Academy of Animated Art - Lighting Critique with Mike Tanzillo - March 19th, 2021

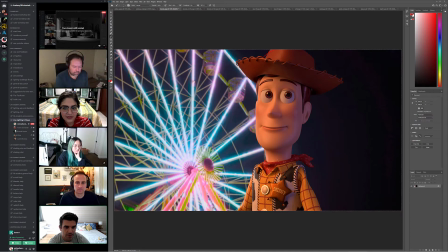[12:24]
The eye dings themselves look perfect, and then I was looking at his garments, and I think his shirt and his I think all of this stuff can go a half a stop brighter in the key areas.
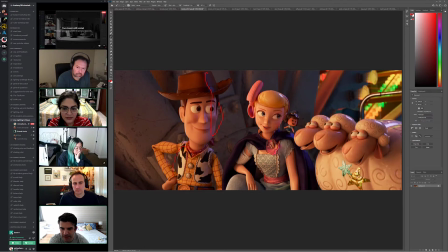[12:40]
Like the white of his jacket can go a little bit brighter. Like you kind of want to see like that, or actually this one's a little bit duller. But I like the little bit of brightness here and like a little bit of a brighter yellow on it.
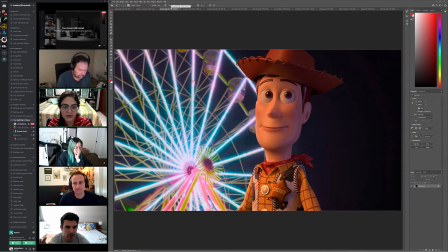[12:53]
But everything else is looking really good. Cool. Yeah, really great job on this. Thank you. All right, Justin, you are up next.
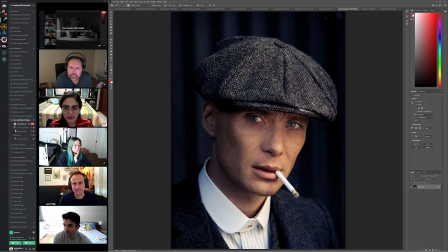[13:05]
So, lovely Peaky Blinders reference. He's a little guy. Like they shoot him very, like he's only like 5'3", I think, or something like that. I found that out about him.
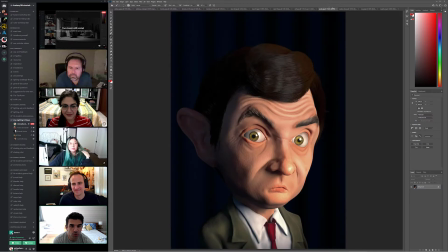[13:17]
Anyway, so the setup is good. Everything is looking pretty good. Everything's looking good out of the gate. Your key looks about right.
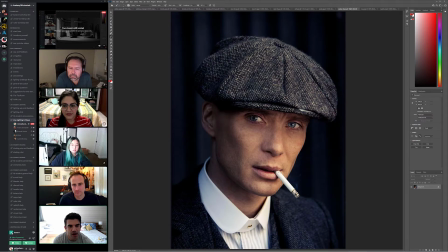[13:28]
It's a little bit brighter in your Mr. Bean. That's fine. But what we want to work these fill values a little bit more. And I think it's a little bit more value, but like one of the things that happens is notice that we can see his jawline,
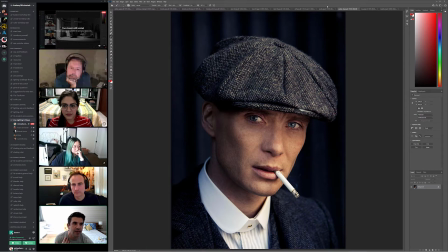[13:43]
which separates his face from his neck. And in here they kind of start to mesh together a little bit.
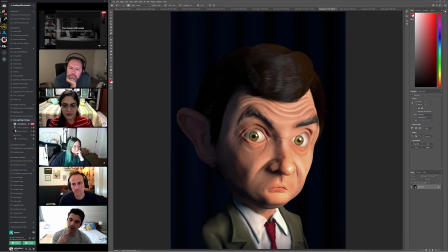[13:49]
That's a really important thing with like with character lighting is you want to pick up that jawline a little bit just to create a definition of that space. And so it's not just all just kind of blue fill. And like the value of the ear a little bit brighter, especially on Mr. Bean, just because his
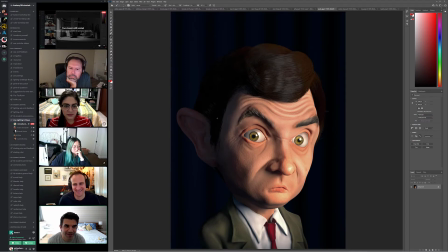[14:07]
ear is such a prominent feature about him, and
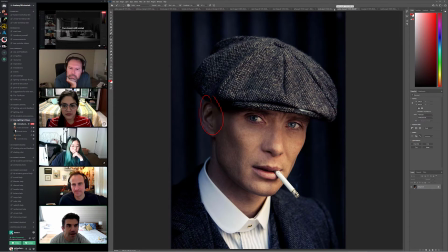[14:15]
then I think because one of the things about the overall quality is the key to fill, and I guess this is I'm talking around it, but the key to fill ratio on this one is less than it is on yours, so it creates an overall softer feel.
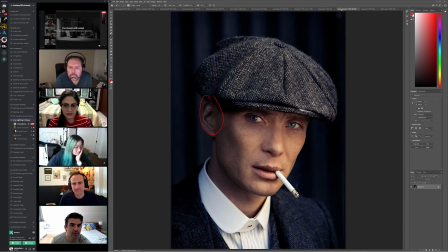[14:32]
Right, so I think kind of getting that stuff in would be good too.
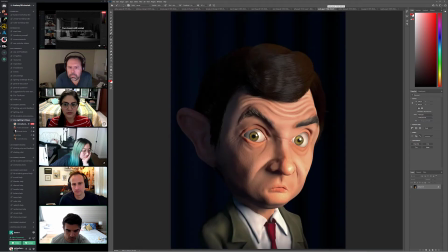[14:41]
Shirt color looks pretty good. Yeah, anybody else got anything for Justin with this? I think it looks good. Yeah, his eyes are tricky. Just a heads up on that. Like they are very marbly in there.
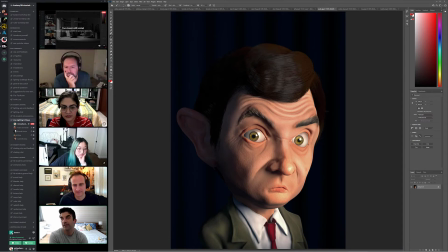[14:58]
Like they're super reflective and they're high contrast, and they tend to get like super like you can see it here. They get like super bright in the middle and super dark around the edges. So just a heads up on that as you're working through this too.
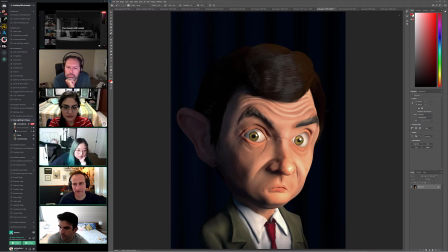[15:12]
Did you do it with Renderman? I did it with Arnold. I started messing with Renderman, but then I'll just switch back to Arnold. Oh, nice. That's good, yeah, because I was saying, because I didn't even think, I would take down the scale of the, well, it might be painted in there.
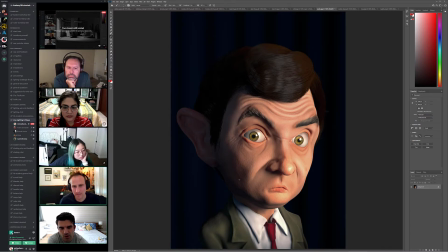[15:30]
Maybe just take down the bump value overall. It feels pretty high. Yeah, I can do that. Yeah. Because usually with this, like he comes out of the box in RenderMan looking like well set up like this, and so setting it up in Arnold to match that is really good.
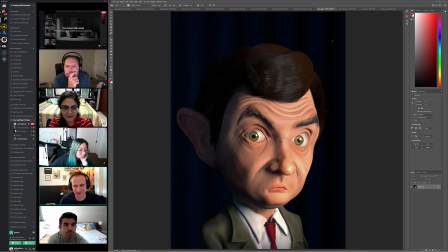[15:43]
So good job with that. I was struggling with the subsurf, but that was my biggest issue. I think it looks good. Like you can kind of see it a little bit here, like you can see it a little bit here in the tip of his nose, without it being like too overpowering or anything.
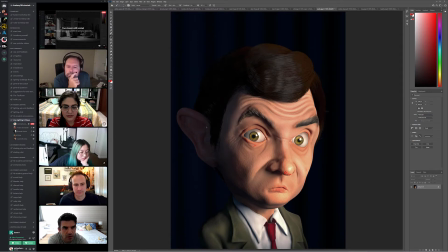[16:01]
But it's definitely there. Yeah. All right, let's go.
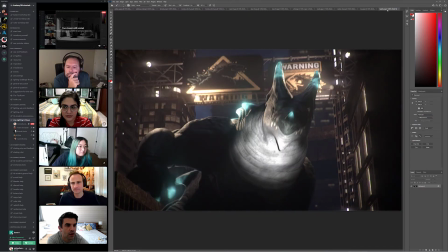[16:06]
We'll go through the rest of these. We'll go through them backwards. All right, Kay, we'll start with this one here.
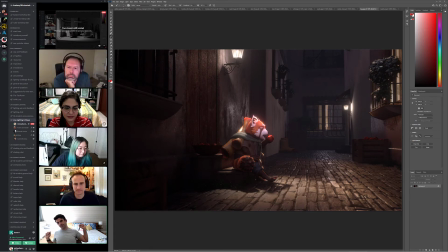[16:13]
I think this looks. Look at it one more time. Face looks good. Maybe that specular highlights a little too much. Maybe. But honestly, that's about it. Do you guys see anything on this? Is there anything that's standing out to you all?